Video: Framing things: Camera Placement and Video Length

Is this thing on? Are all the cameras aimed properly? Can you see me over there? Yeah, what's happening, my friends? Welcome back to Road Reality! I love it. I love playing around with my camera equipment. And making videos for you guys is just a prime example of too much fun, Drill Sergeant.
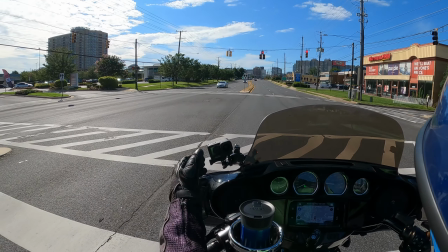0:29 I get to have fun riding my motorcycle. I get to have fun editing and you guys hopefully get to have fun watching my random ass videos at 8 30 in the morning on Tuesdays and Fridays well that's at least my release schedule as of recording this video will the bike sit still hmm is it gonna slide we like to do
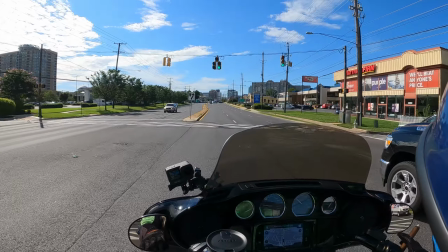0:51 jump offs around here oh I think she's gonna sit yeah so I gave her kind of a kind of a half-assed bath I got some bug stuff here you can see and
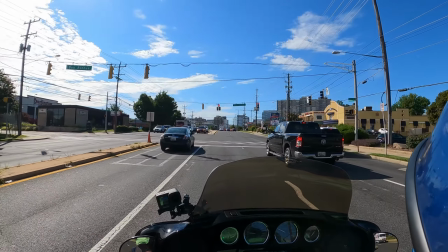1:05 I got a I just got it kind of shined up a little bit here got the tour pack the Lego taxi hopefully everything's in frame and hey that's what we're gonna be talking about today having things in
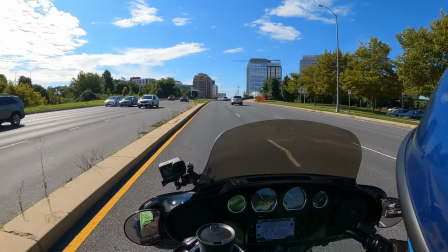1:19 frame as well as the length of a video because your buddy John doesn't do just one thing at a time I got to be doing at least three.
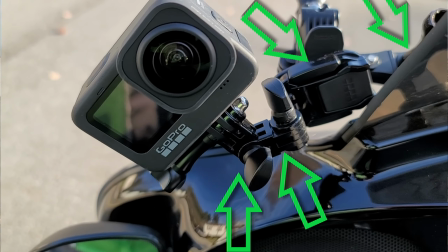1:31 Go, people, go. No, don't go, don't go. Whoopsie.
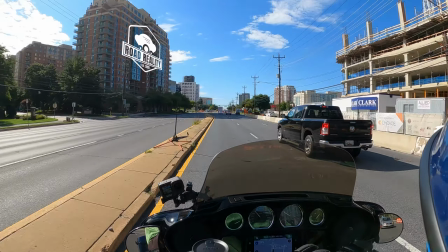1:38 The fan was coming whether we like it or not. So camera placement. Yes, as you can see, I have one on my fairing. This is a very finely tuned placement, that fairing camera. And I also have the one up on my helmet, as you can see now. and it's very important that they be aimed properly a shout out to hippo drone way back in the day when i first started doing this every one of my videos kept going like this i was like i want to show more of the sky nobody wants to see my bike except except if you have the wrong camera placement then people lose the fact that you're on a motorcycle to do your vlogs or in my case people may forget i'm just an idiot out on a harley
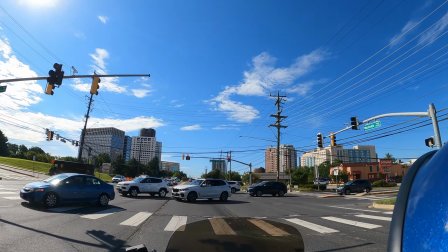2:27 and they might think i'm just walking very briskly i don't know what people really think you know at this point it is what it is and i'm just going to run what i brung and insert cliche here but seriously i was going way up high and in a couple of them i've knocked the camera down
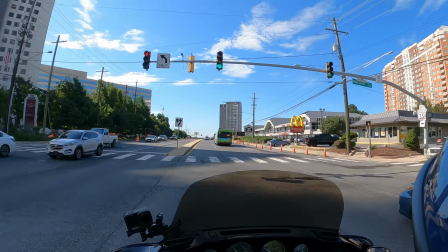2:45 too low well if you can see it and if not I'll put a picture overlaying it there's a small rivet or screw cover or
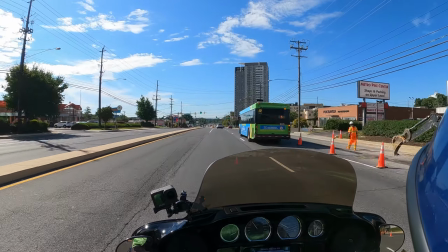2:55 something that the front of my hero 10 just rests upon gently
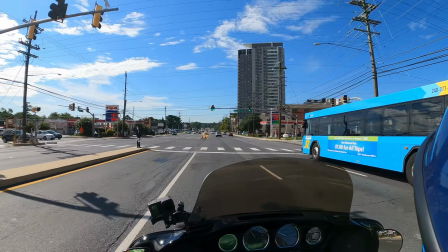2:59 resting upon the rivet and I know that's when my camera is properly aimed at least up and down and it gives you enough of the
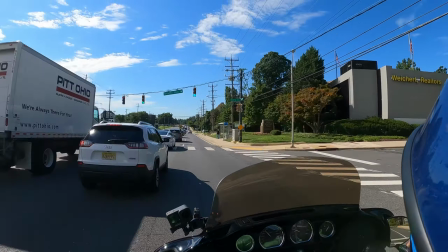3:08 sky and it gives you enough of the road and your bike now mind you if I had a chin-mounted camera that would be very painful but it
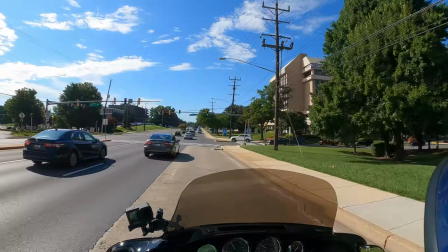3:17 would also be here and i'd have to aim it up higher so that you can see anything past the riot shield so i actually like the camera being up here because you get to see the road you get to see the big crane yeah see the crane yeah i'm still watching the road
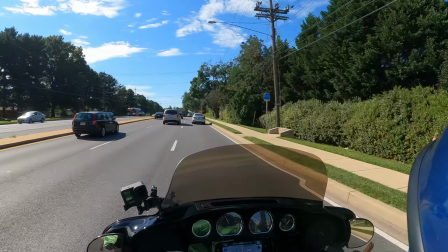3:32 you watch the crane it's swinging right now how cool is that oh that is so awesome distraction action so
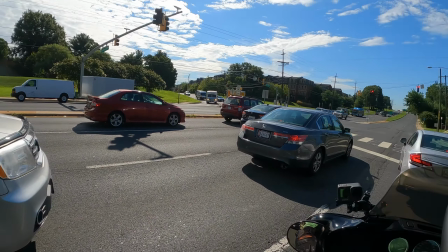3:42 with my camera mounted there you get to see the right amount of up and down and and then the left and right it's a little more difficult because I don't want to show a ton of my helmet in frame that's boring but with the faring camera the reason I'm talking about it today is because I was futzing around with it this morning and I found that my windshield was getting in frame and hopefully now it's not in frame I am blessed enough to have the Hero